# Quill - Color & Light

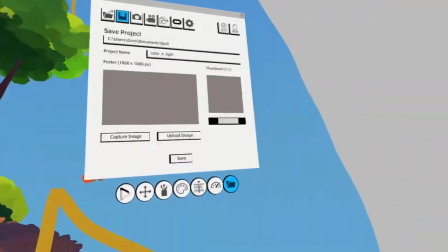(37:25)
So now we start like let me save a little quick and go to the rocks, right?
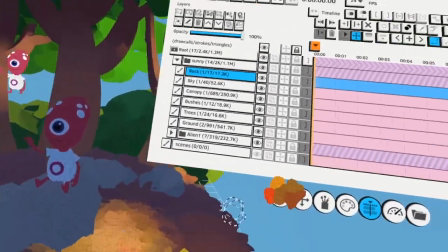(37:30)
Let me see what the times are. Okay, we're 40 minutes in. Let's see how far I get.
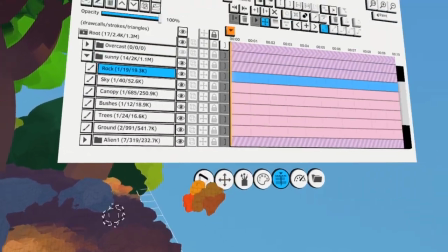(37:35)
But I definitely can finish the sunlight scenario here.
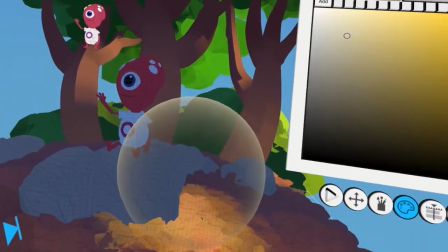(37:39)
So here for the rock, I choose something like this, right?
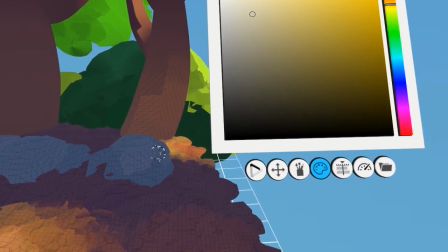(37:44)
Look at that. And maybe here, it catches a little bit of light here.
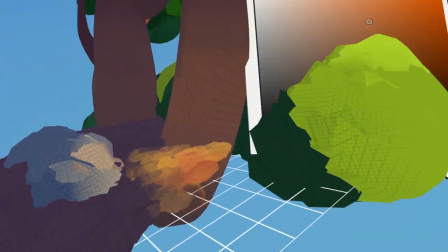(37:51)
And maybe some bounce as well. This is pretty good.
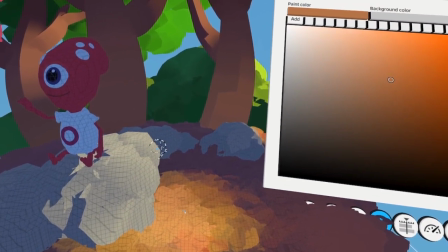(37:56)
And then here, let me add maybe like a really bright highlight.
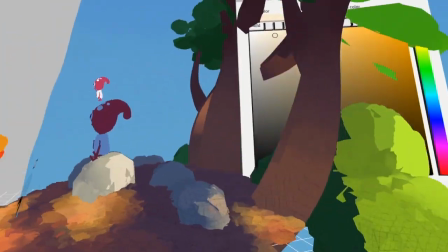(38:06)
Boom. So now it starts to work really well. And of course, this needs to be justified.
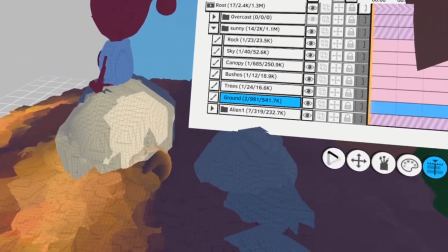(38:11)
So for example, here on the ground, you have to make sure that the light, where's the ground layer?
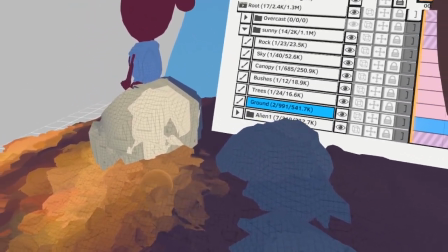(38:18)
The light is justified, right? So it's the same value as that.
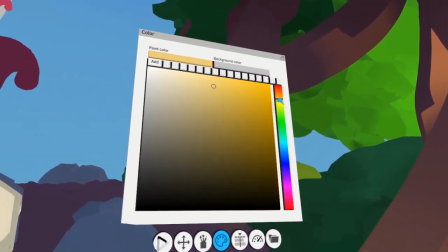(38:23)
And in this case, this would get like really bright too here, like a really bright spot.
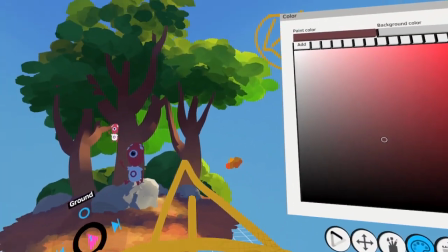(38:29)
And then this gets a little bit darker over here. So now I have enough information, like, okay, this one is wrong actually.
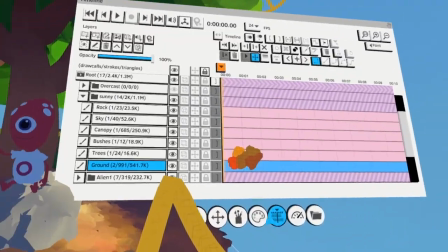(38:37)
So let me push that back
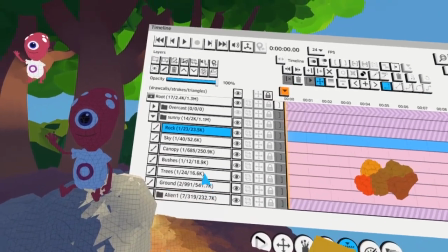(38:42)
and push that in a little. And then I will add a little bit of fill light on the top portions of the rock as well.
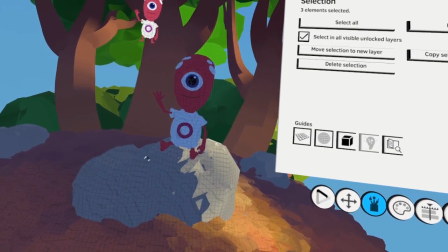(38:49)
Just like, maybe I duplicate it just a little bit to add a little bit of top
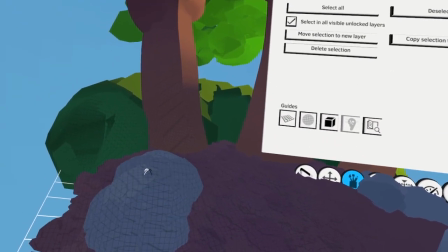(38:59)
lid fill light. Something like this. Same here.
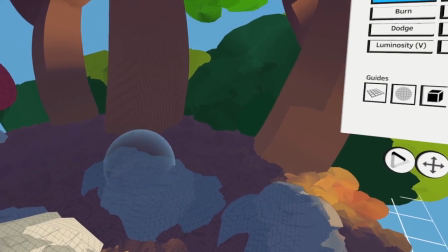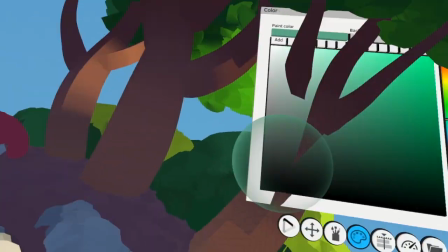(39:10)
So here I can actually maybe consider adding a little bit of greens because
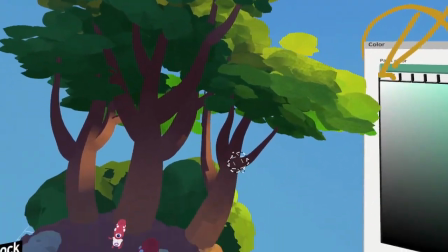(39:16)
of this fill light from the, like it gets blocked by the canopy, right?
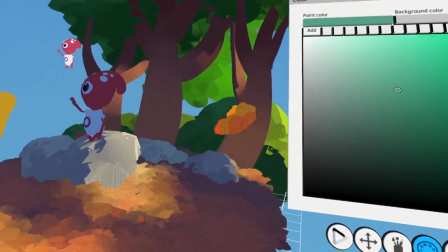(39:23)
So now you have like a little color vibration here, which makes it look really nice.
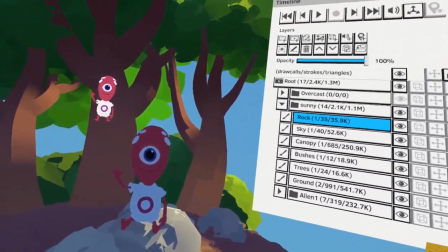(39:28)
All right, so now the magic. Now I know exactly how to light my little fellow here.
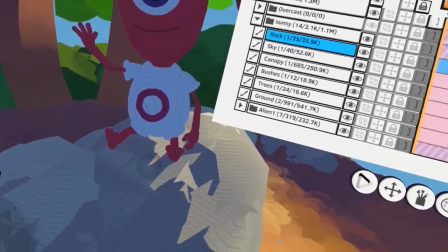(39:34)
Let me fix one thing little quick here. This would be in shadow.
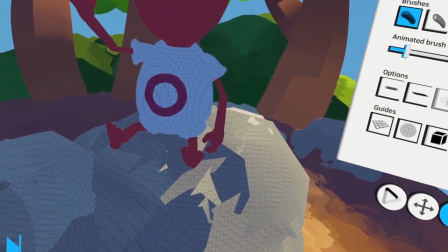(39:39)
So on the rock layer, I don't want this highlight.
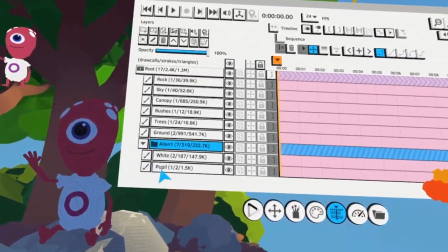(39:44)
Okay, so now I go to my alien layer, and I go to the white, which is like his suit,
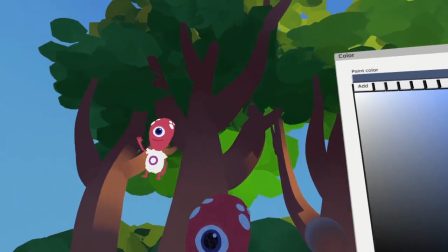(39:52)
and stuff. And what do? I bring the local color back.
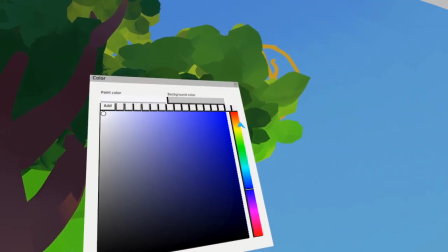(39:57)
So because it's sunlight, I don't want to go like too far into the white.
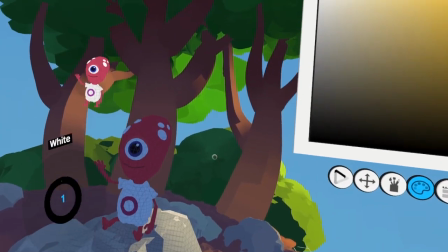(40:02)
I'm gonna choose a really warm white here. And let's say, boom, maybe some of his dots get lit here.
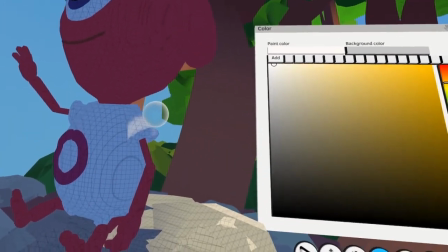(40:11)
Part of the dots. And then here his shirt, and here's backlit.
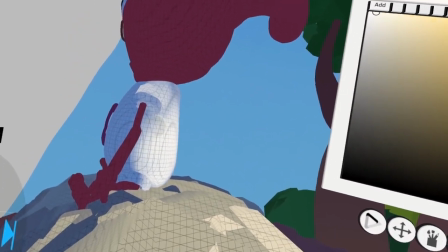(40:18)
So this is like all lit because it gets like, it's lit. He's getting hit by light.
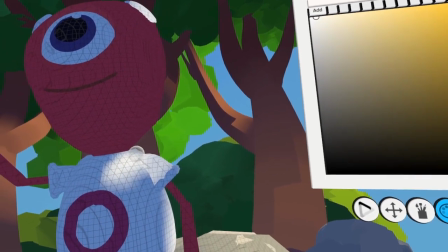(40:25)
And then this comes over his shoulder. And I can do it like I use the lathe technique here to be able to add gradients, you know.
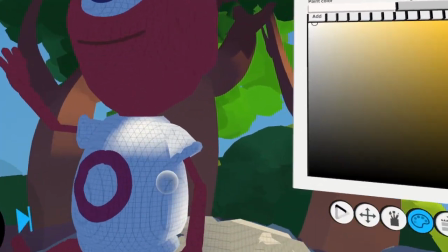(40:35)
So that's why I can do like those smooth gradients.
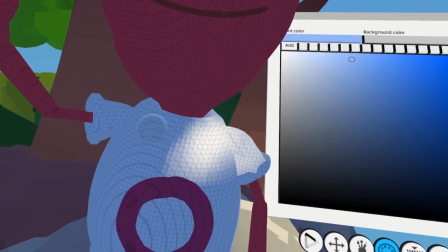(40:38)
But if you use like a simpler technique, like Danielle did in his face tutorial, you can still apply the same knowledge, you know.
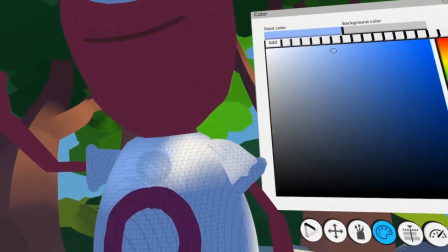(40:47)
You just have to like know how to create it.
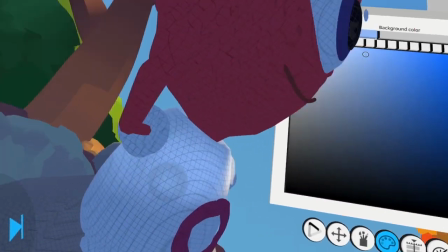(40:50)
So what I'm doing like right now is I'm adding the fill light, the highlight within the shadows, right?
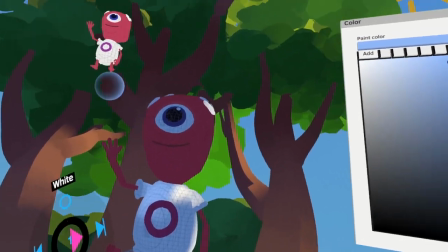(40:57)
So in the shadows we have like the sky fill coming from the top. So this is the sky fill.
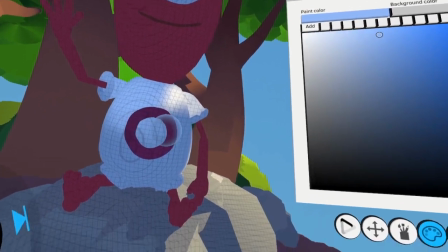(41:02)
So it's a little bit brighter at the top. And then we have the bounce light coming from here.
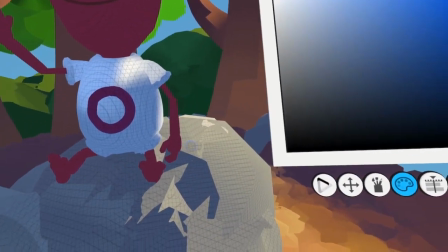(41:09)
So I want, well, you know what? The bounce light could be from the rocks.
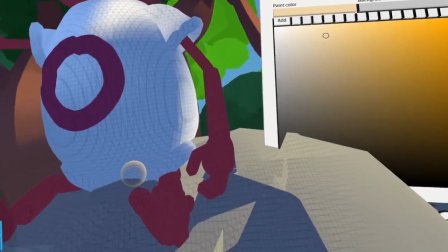(41:14)
So it's something more yellowish, just like this.
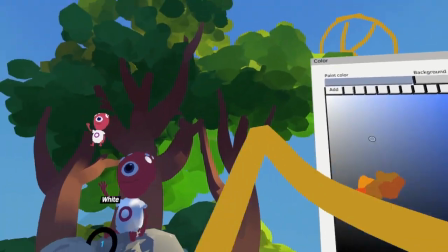(41:19)
And it's good to remember that because the material of the shirt is white, it reflects a lot.
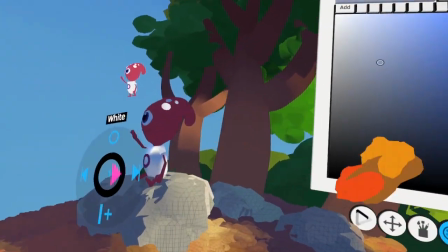(41:25)
It reflects the color more similar to the origin of the color that creates the reflection, right?
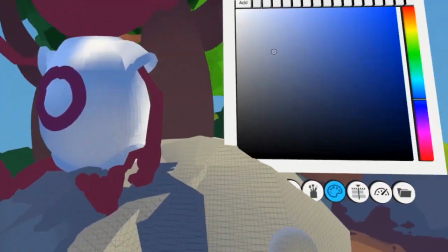(41:32)
Correct. Yeah, because it absorbs a lot.
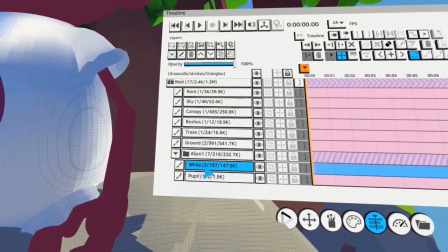(41:34)
It reflects a lot, not absorbs. Okay, Yeah. so I go to the skin now, right?
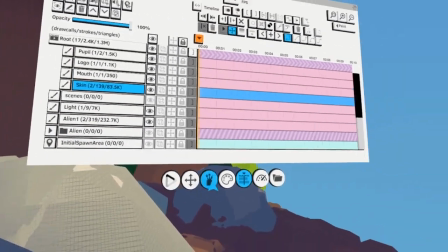(41:41)
And duplicate this a little bit. And then I bring back this color, right?
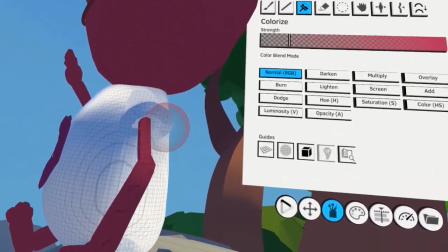(41:47)
So this is a local color that gets revealed by the sunlight,
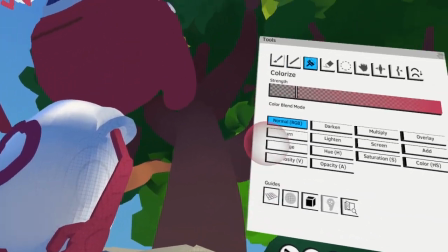(41:52)
but I will let it fall off as it goes down because this is the brightest, right?
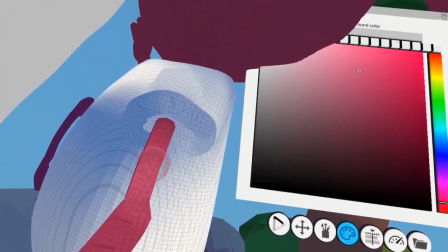(41:57)
Mm-hmm. So this one I can even push more, and then we have a shadow in here, right?
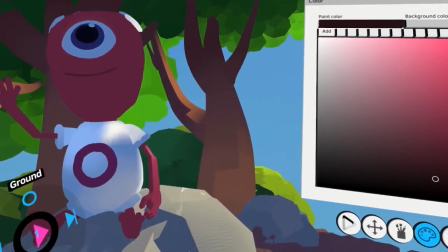(42:02)
So now you see like it looks like it's lit, right? And that gradient really shows you the fall off of the light.
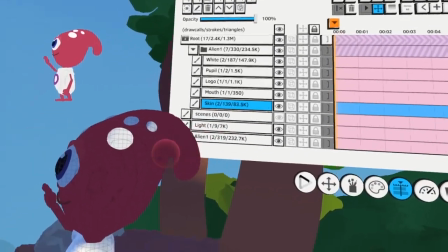(42:09)
All right, let's keep going with the head. So because this is in light, I have to match this, right?
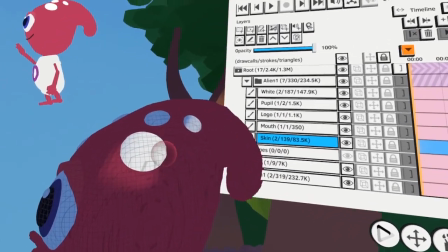(42:17)
I have to make sure that it follows the same rules.
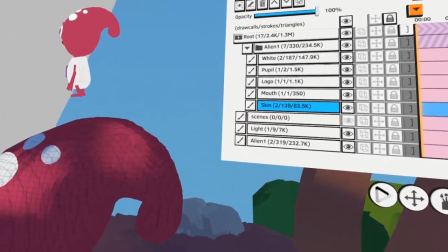(42:23)
So we have light here, and maybe we have another dapple lighting here.
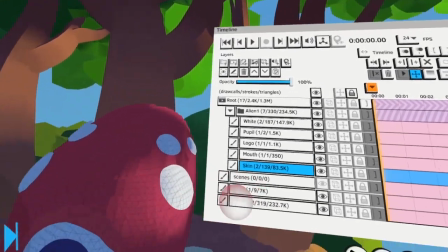(42:33)
Maybe I go over a little bit. And I always think of it as like there's a fall off.
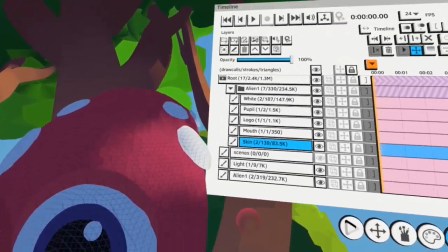(42:38)
Like, so here it starts facing away from the sun, right? So there's a fall off.
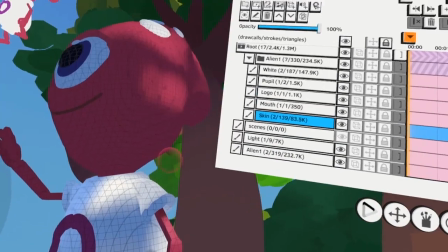(42:47)
And then let me see here, because it hits the shirt, I want like a hot highlight here as well.
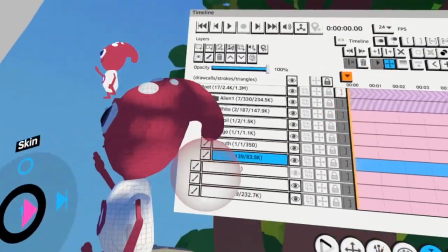(42:57)
So now you start feeling like, oh shit, he's lit, right? And it starts to work really well.
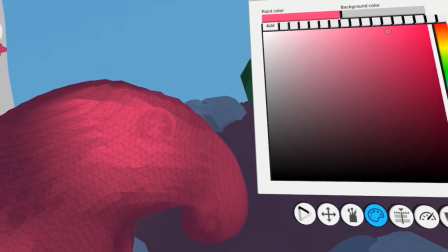(43:06)
And then you can go ahead and say like, okay, this is actually the brightest spot. This is pretty bright.
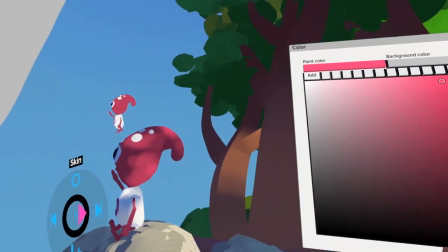(43:13)
And you can add the highlight within the highlight, and then it creates like this beautiful shading.
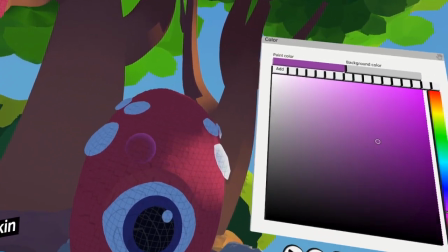(43:20)
And then you start adding like, okay, like the sky fill here makes it brighter, but also like cooler at the top.
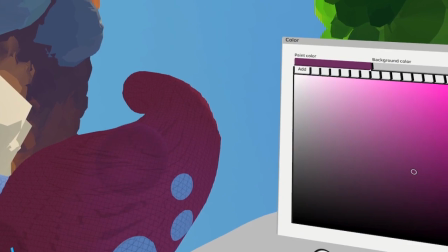(43:30)
So you can mix a little bit more cooler purples in here, where it's facing directly up to the sky.
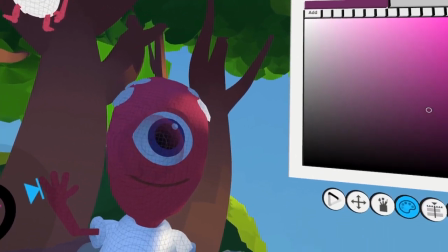(43:36)
So get like this really cool effect. And then you can say like, okay, there's some bounce light coming from the rocks,
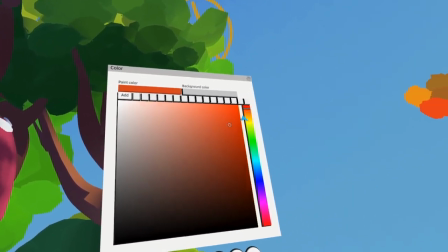(43:44)
which goes more towards like a warmer red right here.
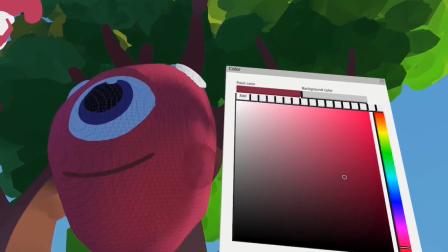(43:50)
So this is the bounce light. So you see like, okay, this is too strong.
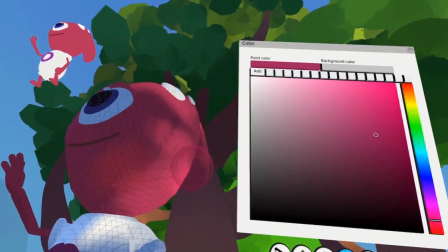(43:55)
And I think I have to go a little bit purple. Just like this.
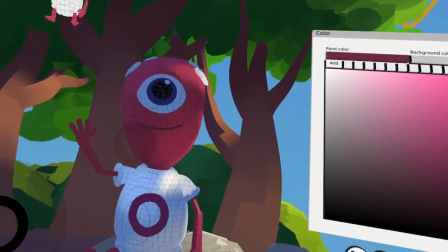(44:00)
Let's see. Yeah, that looks better. Bless you.
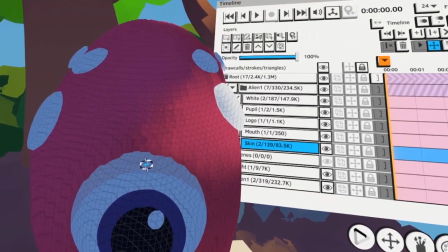(44:07)
Whoever's sneezing. And then I think maybe my wife.
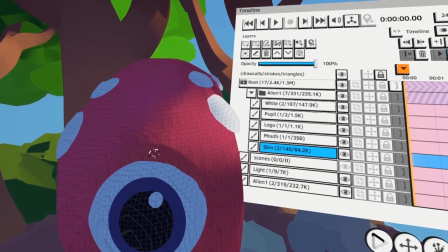(44:13)
Okay, so here this portion will catch a little bit of light here,
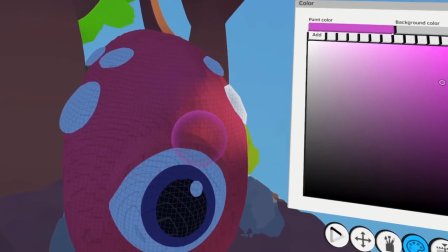(44:19)
but will also catch a lot more of the sky fill on this side, right? So, oh, that's cool, man.
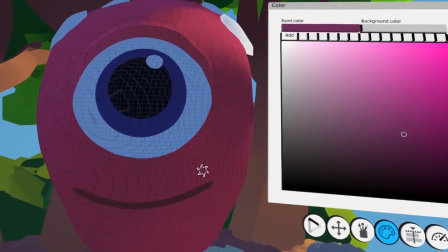(44:26)
So you have like this nice little edge, you know, and then this, because it's facing down from the face, it's gonna be darker.
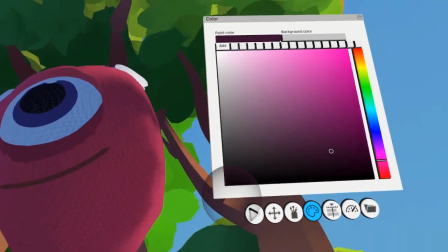(44:35)
Just like what you said about the chin, Danielle, in your tutorial, you know.
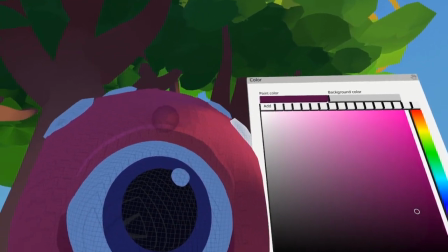(44:41)
And because there's another portion of the eye which is kind of facing up to the sky, this area will be brighter.
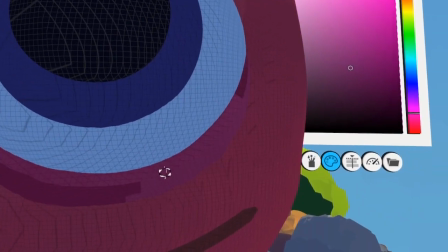(44:48)
Let me push that in, just like this.
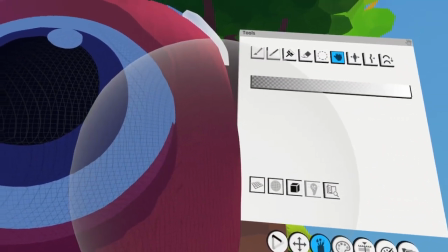(44:52)
and then maybe grab tool it, push it in Yeah. like that.
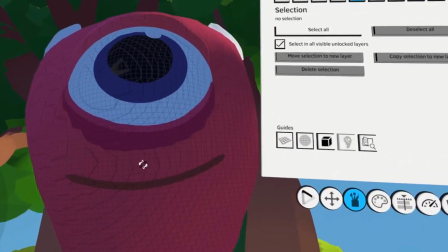(44:59)
Right. Yeah. And I noticed that this is too dark, so I'm gonna bring this back.
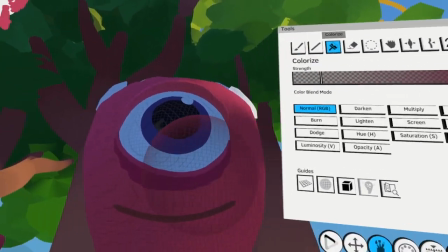(45:04)
Select this and then bring it closer to the face value. And that looks good.
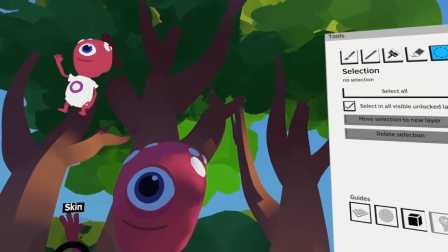(45:11)
Okay. I love what you did there because it gives you a sense of the volume of that eyelid. Yep.
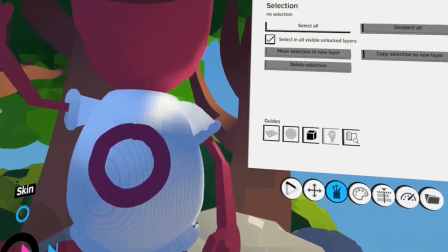(45:17)
Like there's a portion of the eyelid that's facing the floor. Yep. And there's a little portion of the eyelid, the little thickness
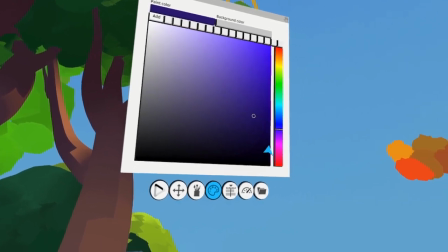(45:27)
face, and that little part is facing the sky a little bit more.
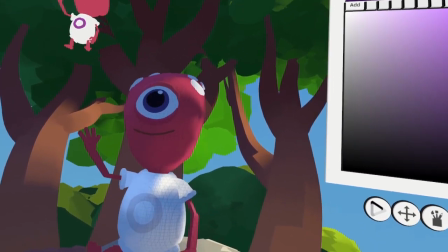(45:34)
Yep. Totally. And you really had to think about, oh, is this surface facing the light source or not?